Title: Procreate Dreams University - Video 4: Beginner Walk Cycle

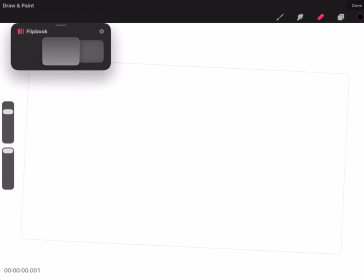[0:00]
Hey there, Eric here again. Today we're going to be doing a walk cycle. First thing we're going to do is establish a ground plane. We're going to keep this a pretty basic cycle. We're going to keep it about 3 or 4 poses within the cycle.
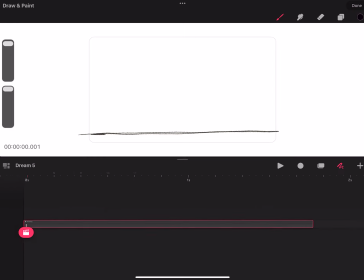[0:15]
Okay, we've gotten our ground plane and I've kind of sped up this video. I didn't want it to take too long.
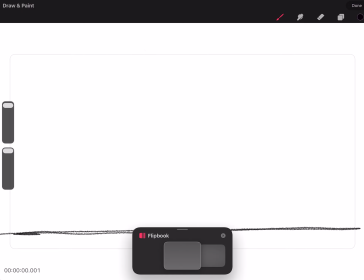[0:20]
I also want to apologize. It's taking me a while to upload anything.
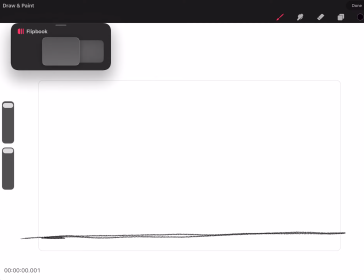[0:23]
I've actually recorded this 3 times and this one did not have audio whenever I recorded, so I'm having to re-record audio. We're going to start off with a contact pose. So the contact pose is where the foot is going to make contact with the ground.
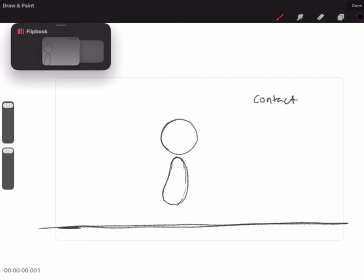[0:40]
So here's Norman again as I draw him out. He's got the basic circle head and kind of a bean-shaped body. This leg that I'm drawing here is actually the contact that's happening in the front. And in the back, the foot is going to be kind of peeling back.
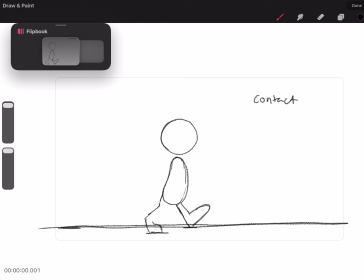[0:57]
One important thing whenever you're drawing this is to kind of establish a little bit of depth between the character. And one way to achieve that is to draw the foot furthest away from the camera slightly higher than the one facing towards the camera.
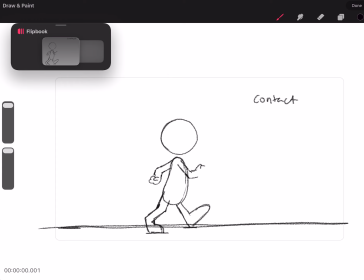[1:11]
That way you've got that distance between the 2 feet. So here the arms kind of work in opposing manners. You go ahead and draw in the eye, the nose, and kind of finish out Norman here. So this is your basic contact pose.
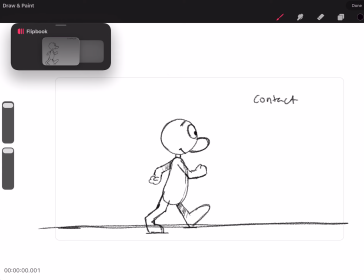[1:29]
And we're just going to go ahead and shade in some of those back layers and clean up our drawing here. And then we're going to do contact 2. So the way that I learned from A and B and from other animators, but mostly A and B, he's one of my mentors, we're going to basically do both contact poses at the same time.
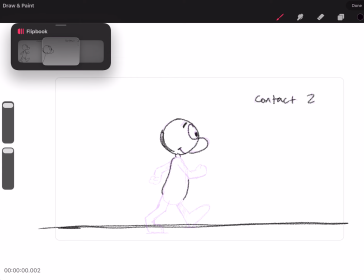[1:48]
So to keep it really simple, like I said, it's the basic walk cycle. We're going to reuse the body here, and then we're going to basically flip the arms. So that arm that was facing the camera, that was forward, is now going to be back, and so on. So we're flipping the 2.
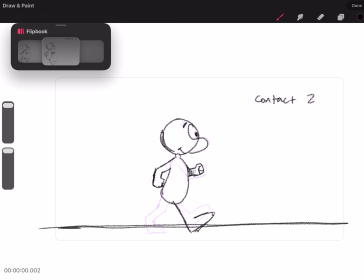[2:09]
Keep that the objects in the back shaded, and there you saw I was kind of making a guide so I can keep the foot on the same plane. The last thing you want to do is lift up the feet or have them kind of vary in the height of where they're making contact with the ground.
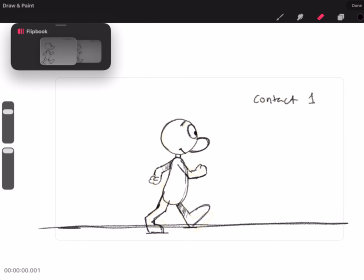[2:29]
It'll make the foot look like it's sliding around. So here you can see I'm kind of flipping back and forth between the 2 poses as the arm and legs kind of swap positions. But the main thing is that on contact 1 and contact 2, both feet are making contact with the ground.
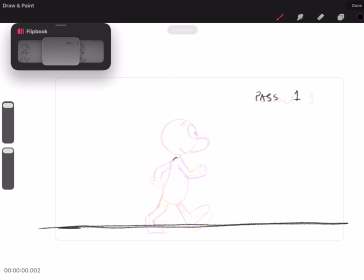[2:45]
The next thing we're going to do is the passing pose. That's where the leg is going to pass through the middle. And essentially, Norman is going to be shifting the weight as Norman is kind of rising up, stabilizing, and then switching to the other foot.
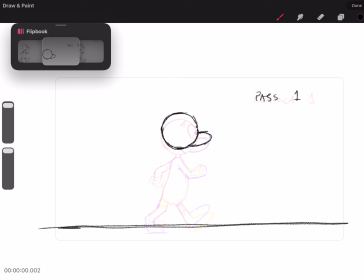[3:02]
So I'm making a little bit of height differential. This is going to be the tallest that Norman gets in the walk cycle. And then as you kind of move your character, you want to make sure everything, for the most part, is kind of moving in a similar pattern and distance.
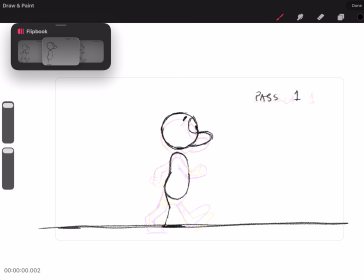[3:19]
So you can see the difference in the shoulder and in the bottom of kind of the butt area and to where the head shifted. They're all kind of matching. And then the foot there is going to be really stable in the middle.
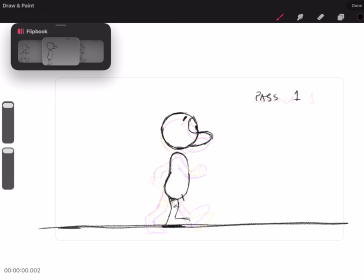[3:33]
Everything in the with the passing pose is going to start to align towards the middle because that's where the foot is coming up. The knee is driving forward and passing that other leg that's on the ground. And so that's why we get a little bit of verticality there.
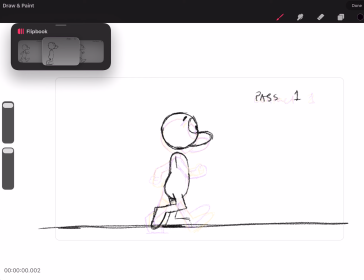[3:50]
And that's also why Norman's going to be the tallest there, because that leg is directly under Norman while Norman's walking. And you can also see the alignment of the shoulder there is pretty much dead center.